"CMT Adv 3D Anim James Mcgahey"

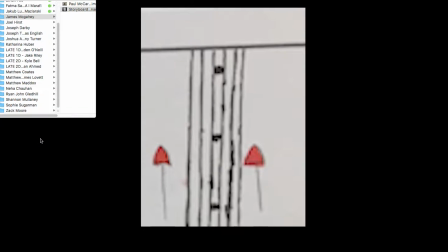Okay, James, this is your feedback for the Advanced 3D Animation module.
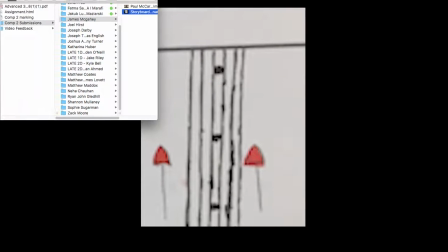So we'll start off with your storyboard animatic there. Just minimise that first.
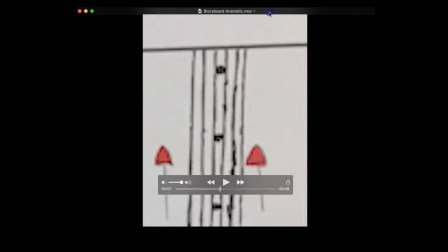Storyboard animatic. So first of all, thanks for doing one. It's always a useful thing to do in animatic. You can learn so much from them. You know, you can kind of weed out the stuff that's not going to work before you have to even bother making it. So that's a good thing to do. Okay, so we'll run through it.
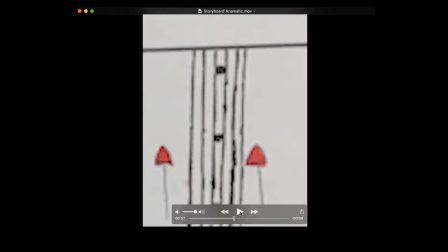Bear in mind, I've looked at both of these extensively already, so it's not the first time I'm looking at them, obviously. And then we'll talk through them as we go. Okay, so in terms of the animatic,
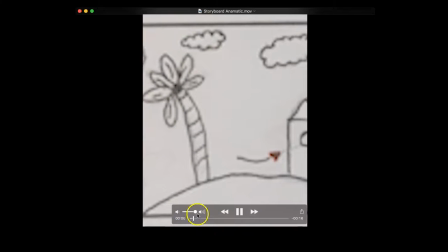one of the key things I do like about it is the fact that you've done it with the audio in the background.
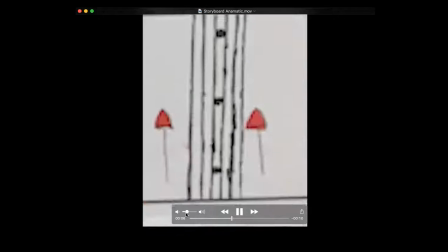Very obvious thing that you ought to do, but it just lets you play with pacing before you've had to put too much work into it.
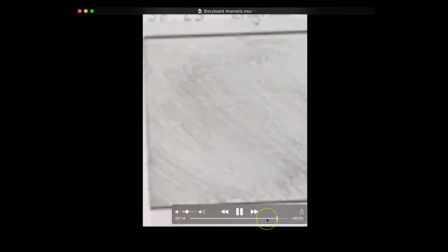Right. Now, it looks like your final piece is relatively faithful to it, particularly this early stuff,
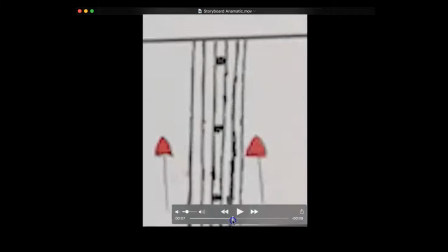you know, going in there, in through the window, getting to the guitar, moving on up the guitar, back through the window.
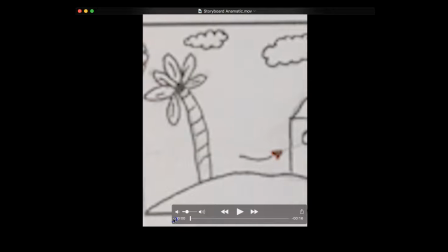Yeah, so it's good. So I think it's definitely helped you. Working towards your final piece.
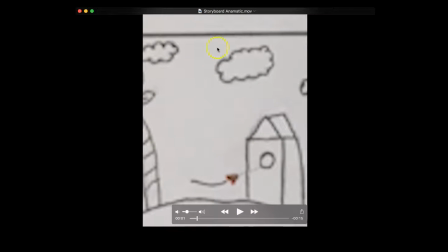One main criticism I would have with this is that you must really try and keep your storyboard animatic in the same frame format. So 4:3, 16:9 or whatever. This being more portrait doesn't really let you play around with the framing because you can have completely different framing in your final piece.
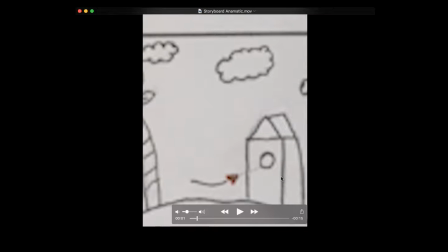So just be careful of that. Smart thing to do to have an animatic, but try and keep it consistent across animatic and final piece, let's say.
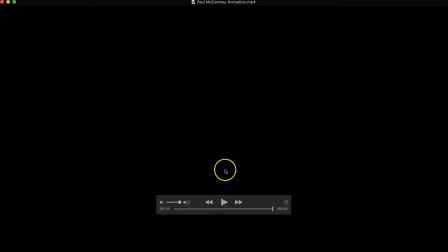Okay, so that's a good piece. I like that. Let's have a look at the final then. Zip it back.
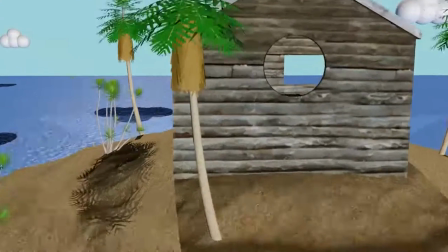And one luxury you're allowed to take. Nothing of any practical use. Well, that...
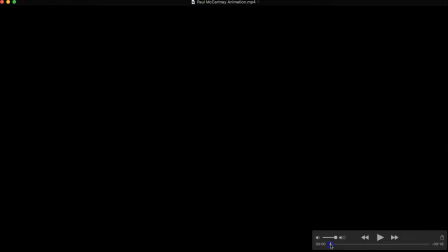Okay, so let's just stop it there. So I like the fact that you've got an entire scene.
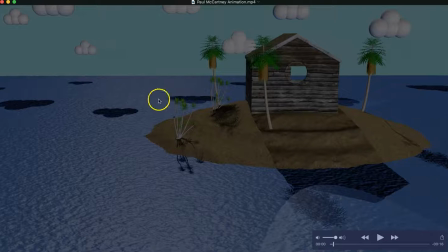That's a good thing. So it's not like there's any black sort of space of nothing happening, so that's good. It sets the scene immediately. There's an island, you know, individual sort of little cabin in there. I like the fact that it's a bit of a reveal as well. We're not quite sure what we're going to get in there.
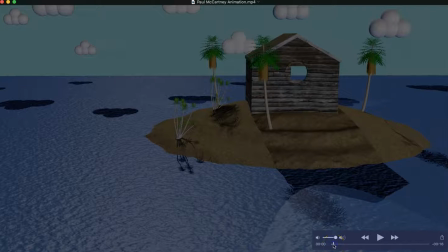Is it a person, an object, an animal? We really don't know. So that's good. Good thought process.
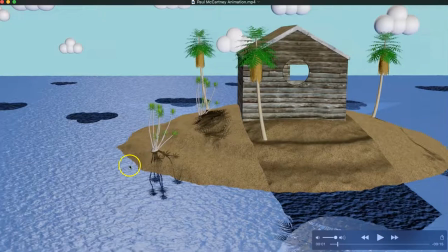And one luxury.
I think I'd like to have seen a little bit more movement in the waves here. We did do a session about how you could have those movements. So that would have been a good idea. Again, it just makes it feel a little bit more realistic, certainly.
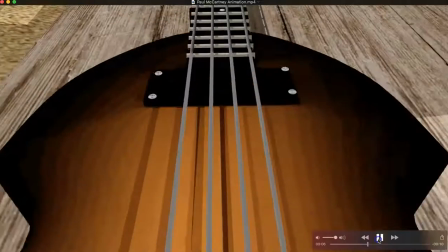Nothing of any practical use. Well, that would definitely be a guitar.
Yeah, so it's quite nice how we got a guitar on pretty much on the edit.
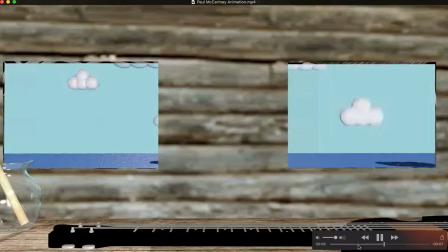It'd definitely be a guitar, right? Yeah. Because that's the kind of thing I can spend hours and engross myself with and write songs.
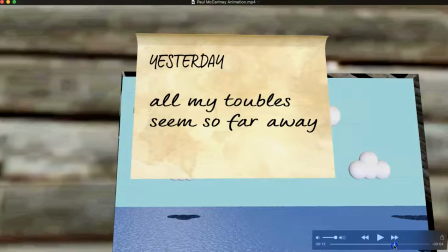Thank you, Paul Mcgahey, for letting us hear yours.
Now, I think what I would have
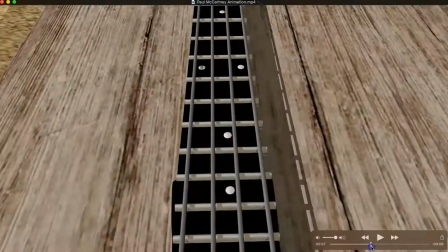recommended rather, is that we actually make a little bit more of this guitar, because there's a lot of work gone into making this guitar,
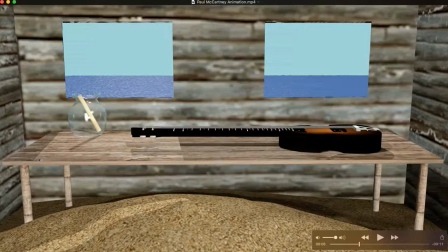and I think it's a shame that we don't just see a little bit more of it, because we've got that nice sort of view there, but it's not very revealing. You know, you've got some good curvature to the edges here that we can't really see in there.
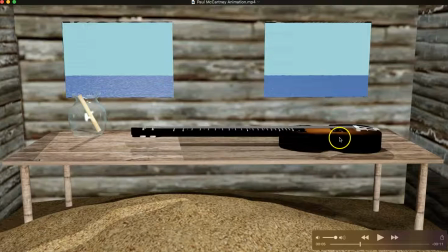Maybe it just needs a little bit of highlight along the rim there. Would have helped with that. Maybe it's just not polished or shiny enough.
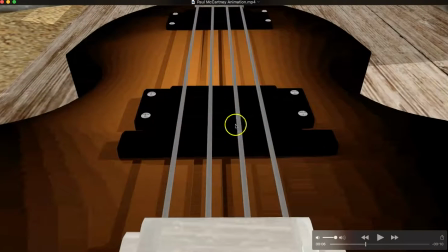I don't know. But that said, it's well made. You got the little, you know, the details of things like the screws and things. You got the strings in there. It might have been. I don't think you've done this, but it might have been good if you're going to get so close up to these strings.
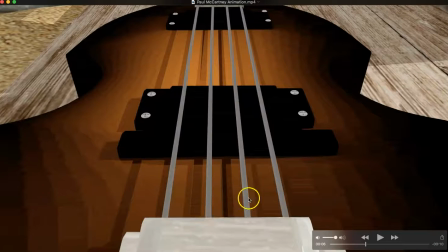So consider having slightly different thicknesses of string, as they would be on a bass guitar. Also, maybe a slightly more successful texture that make them look like they're wound or bound wire.
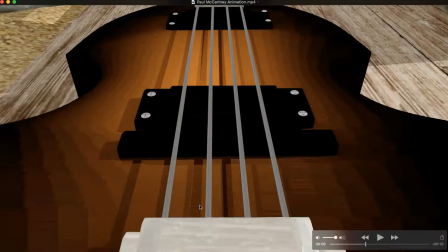I know we did look in class at a few solutions to that, where we look at kind of coiled spring type things which weren't really going to work. So I think a better texture map there, which just made that look a little bit more textured, like it was like a bound string is what we call it, a bound wire. I think that would have improved that.